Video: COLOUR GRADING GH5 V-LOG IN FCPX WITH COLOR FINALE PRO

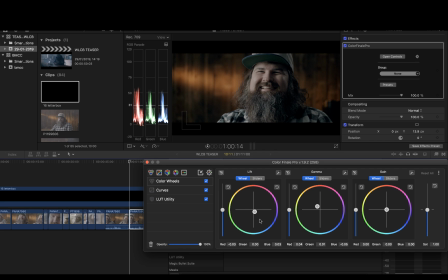[4:19]
We're going to compensate in the shadows without going too far. To add a bit of saturation here, so it wants a bit of punch,
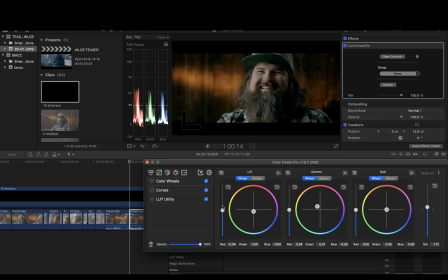[4:35]
and I think the image asks for some color here. We're going to add another color wheels. This is a technique I use a lot, that when I want to go crazy,
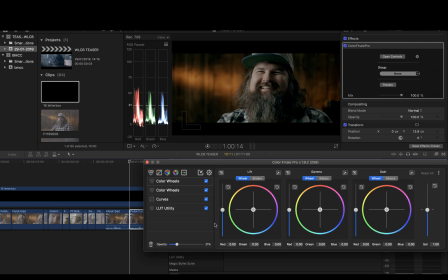[4:54]
but you have to be careful and play with opacity here and go low, so you can do coloring as I call it the image. Imagine you want to go super warm in the midtones.
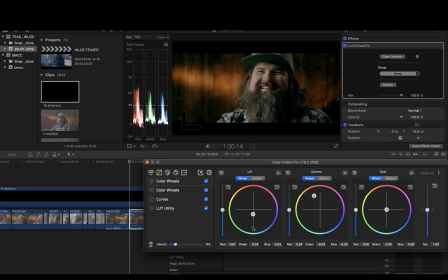[5:13]
And a bit cold in the shadows without being very teal and orange, which we'll try to avoid here, but a bit, at least a bit of color contrast.
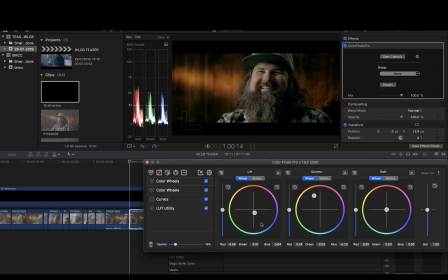As you see, this is a very subtle effect, because if I go all the way up, it's like this.
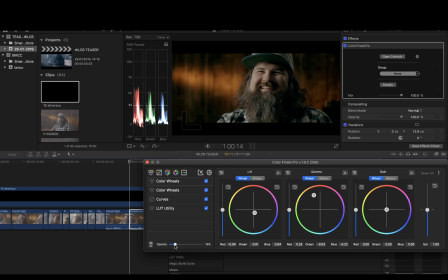[5:42]
We don't want that. Only a bit of touch of, you know, this layer. Now we're going to go a bit cold on the highlights too.
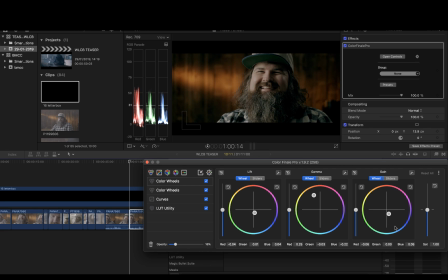And then one thing that I used to apply, and many people, many colorists do,
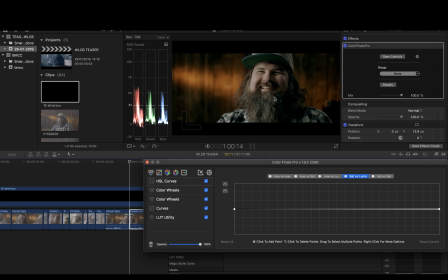[6:19]
when you try to do your shadows, you know, to take your shadows towards one color, what happens with your eyes is that you don't see a lot of color information in the shadow,
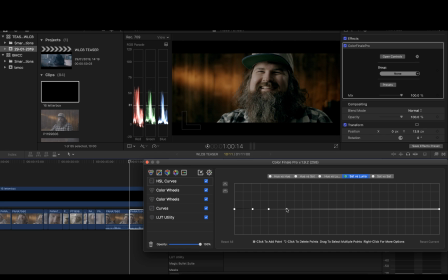[6:31]
so it's nice to desaturate that part of the lumen range, in this case the shadows. You see what happens if I go up? You see greens here,
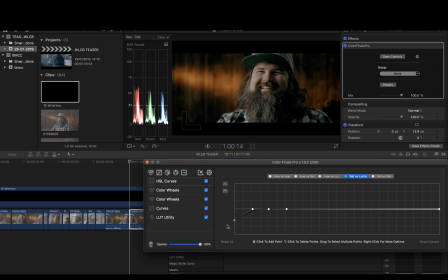[6:47]
and even here in the shadows you see how everything compensates, you know, it's more natural. So you're creating a stylized grade, but it's not so obvious,
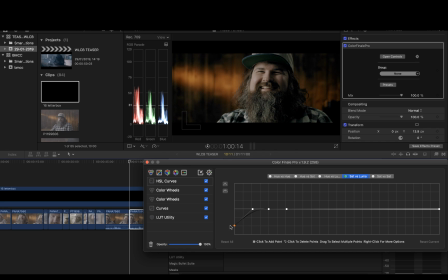[7:02]
you know, it looks more cinematic, you know, going with this desaturation in the shadows. Yeah, you see that we play here with the contrast. We apply the LUT here.
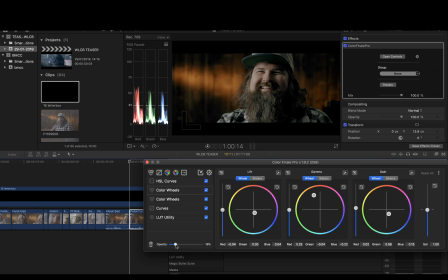[7:20]
Here we add this little bit of touch. You can play till you like it. And here
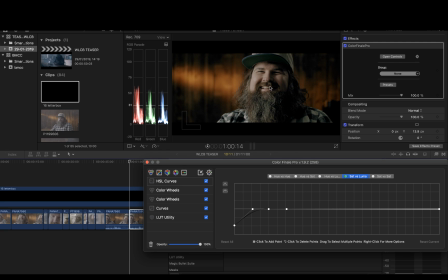[7:37]
we got rid of the greens in the shadows a bit. You can play here more, for example, for the skin tones. I used to play a lot, so imagine that you create some points here.
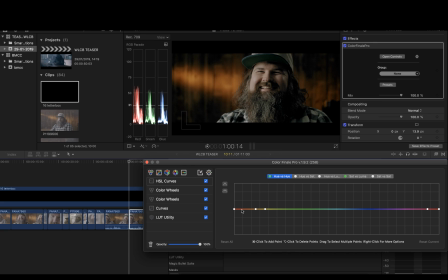[7:58]
You want to change the hue of the skin. You see, the only thing is that you should do a mask aside from that, because the color here is similar in hue to the face,
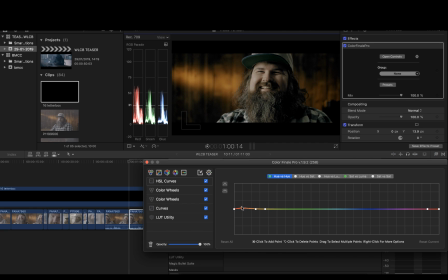[8:17]
so it will change the entire image, which maybe we don't want.